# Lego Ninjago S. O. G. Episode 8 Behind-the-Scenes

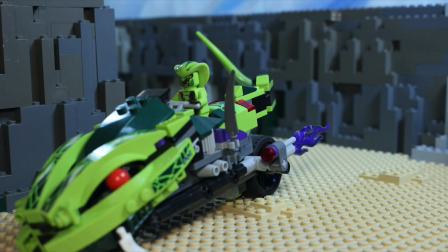Hello YouTubers, Lego Lord Tony here. So how did you like my last Ninjago video?
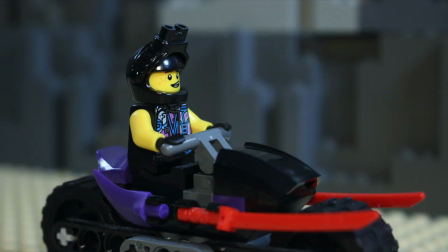Epic, wasn't it? Today, in this behind the scenes video,
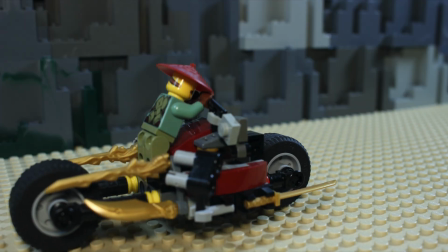I'm going to show you some of the tricks and techniques that I used to animate the motorcycle's movements in my last episode titled The Race.
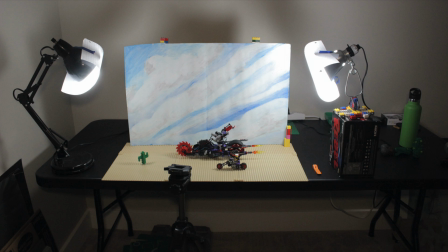This here is my movie studio, where I build the sets and film the scenes for my videos.
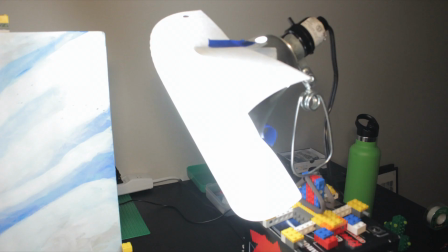It's got all the essentials: lamps for lighting, a backdrop, a tripod,
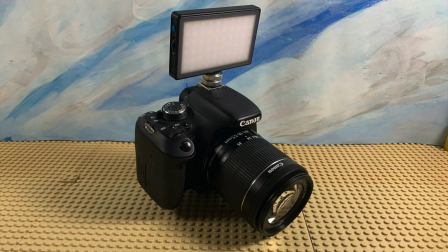and some more backdrops and base plates, and of course, a camera with an additional light to fill in the shadows.
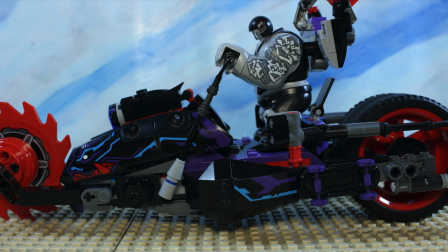Now let's talk about the technique I use to animate the motorcycle's movements in these videos: the illusion of motion.
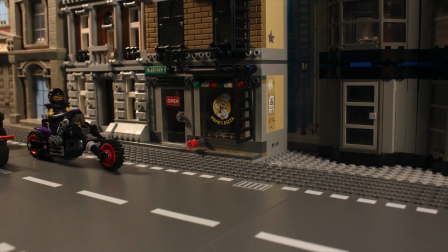In one of my previous videos,
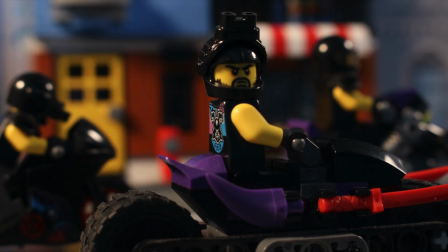I animated vehicle motion in certain scenes by moving just the background and the base plates, keeping the vehicle stationary.
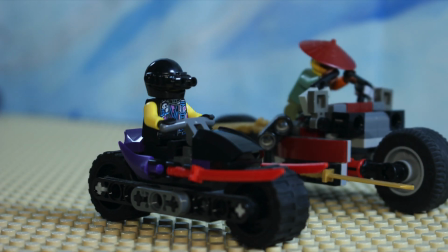In the race, I employed a different technique to create the illusion of motion.
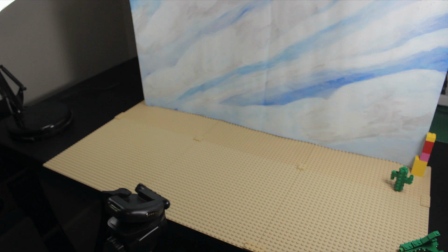Because I didn't have a large enough backdrop and not a lot of sand-colored base plates, I needed to improvise.
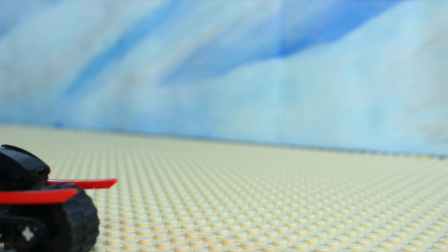Drawing inspiration from other LEGO videos involving vehicle movement, I decided to employ their techniques for the race.
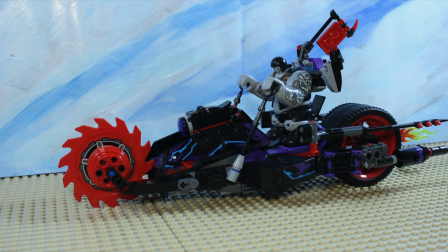In this scene, Kilo is zooming through the desert, but if you look closely, neither the backdrop nor the base plates are moving. The only things moving are the tires on Kilo's bike, as well as the cacti that he's passing by.
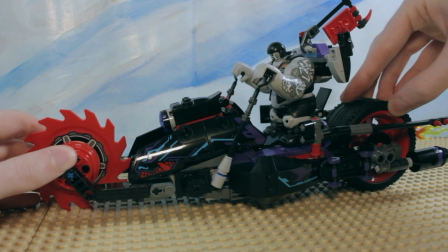For each individual shot, I moved the tires on Kilo's bike just a little, while keeping the bike itself in one place.
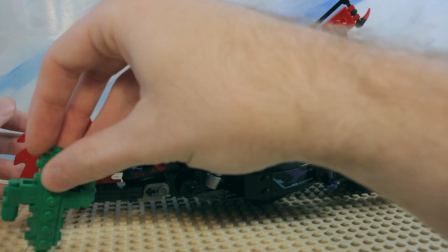However, moving the tires alone wouldn't create the illusion of motion,
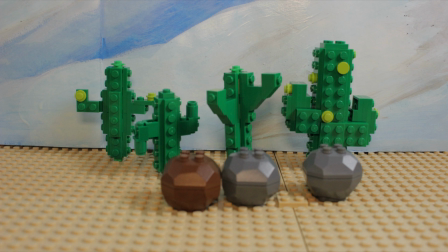which is why I used cactus props to further elaborate this technique.
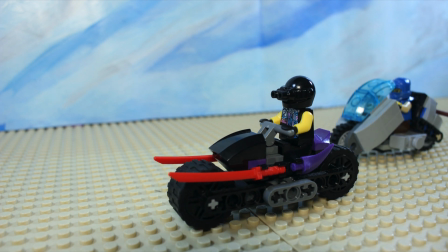These props were especially useful in simulating motion for smaller vehicles.
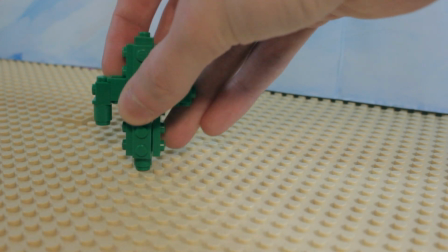I would take a cactus and move it 10 studs in a certain direction, repeating for every shot in the sequence.
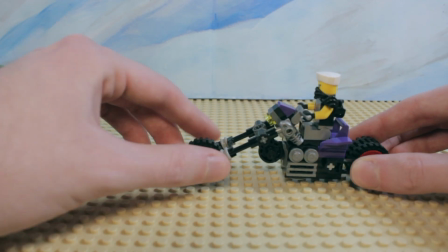That was pretty much how I worked. Move the tires of a vehicle, move a cactus 10 studs, repeat.
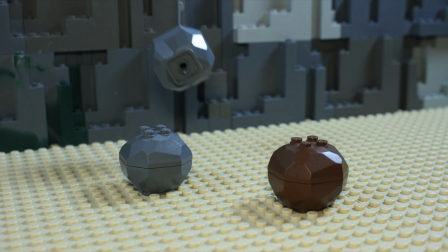In the canyon scenes from the race, every part of the set was made to move in some way in order to simulate movement.
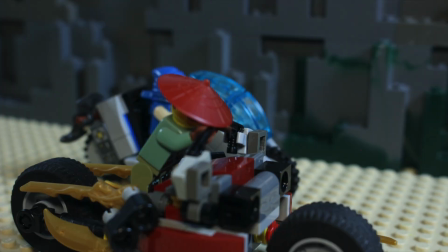I built the canyon walls on several loose base plates that could be moved in each separate shot.
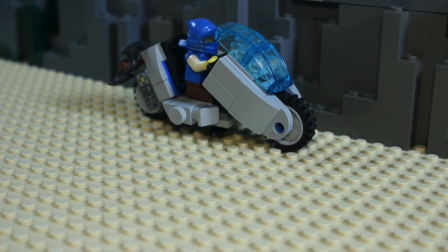Altogether, the bikers, the ground, and the backdrop would be moving.
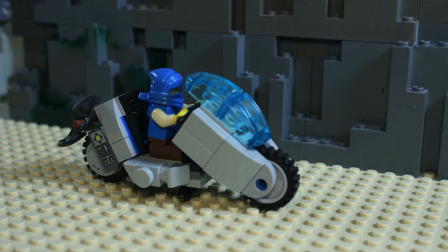As you can see in this slowed down sequence of shots, I had to move just about everything in order to create the effect of motion.
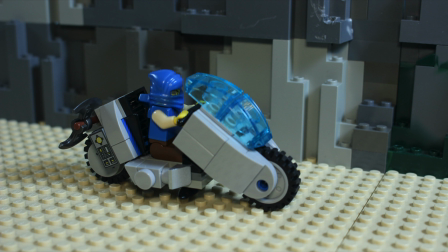For this scene, I would move the biker ahead at a distance that was the same as the length of his vehicle,
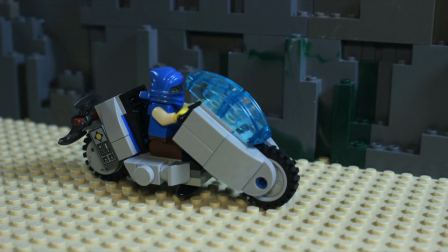and then shift the entire set back until he was positioned in the same spot as he was in the previous shot.
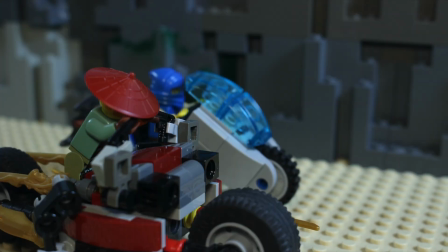It was thanks to the rule of thirds, a photography method used to better center the subject of a shot, that I was able to pull this off.
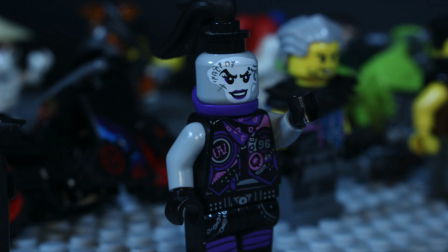Well, that's it for this behind the scenes video. I hope it was an educational experience for you. I look forward to showing you more tricks and techniques that I use in animating my stop motion films.
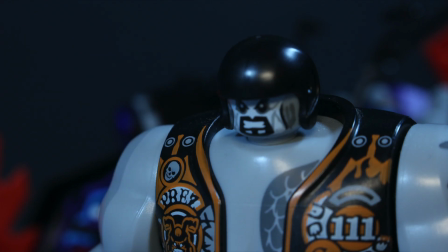In the meantime, stay tuned for the next episode in my LEGO Ninjago Sons of Garmadon series.
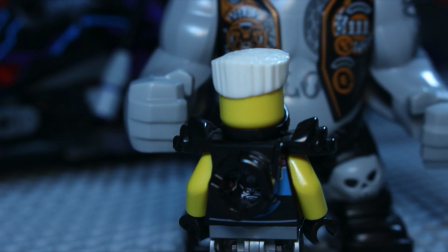Don't forget to subscribe to my channel and leave a few comments on my other videos.
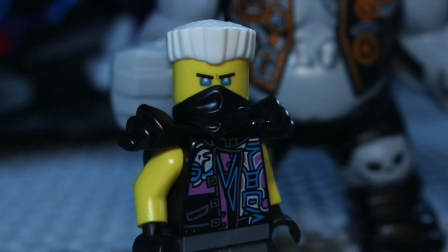Catch you later!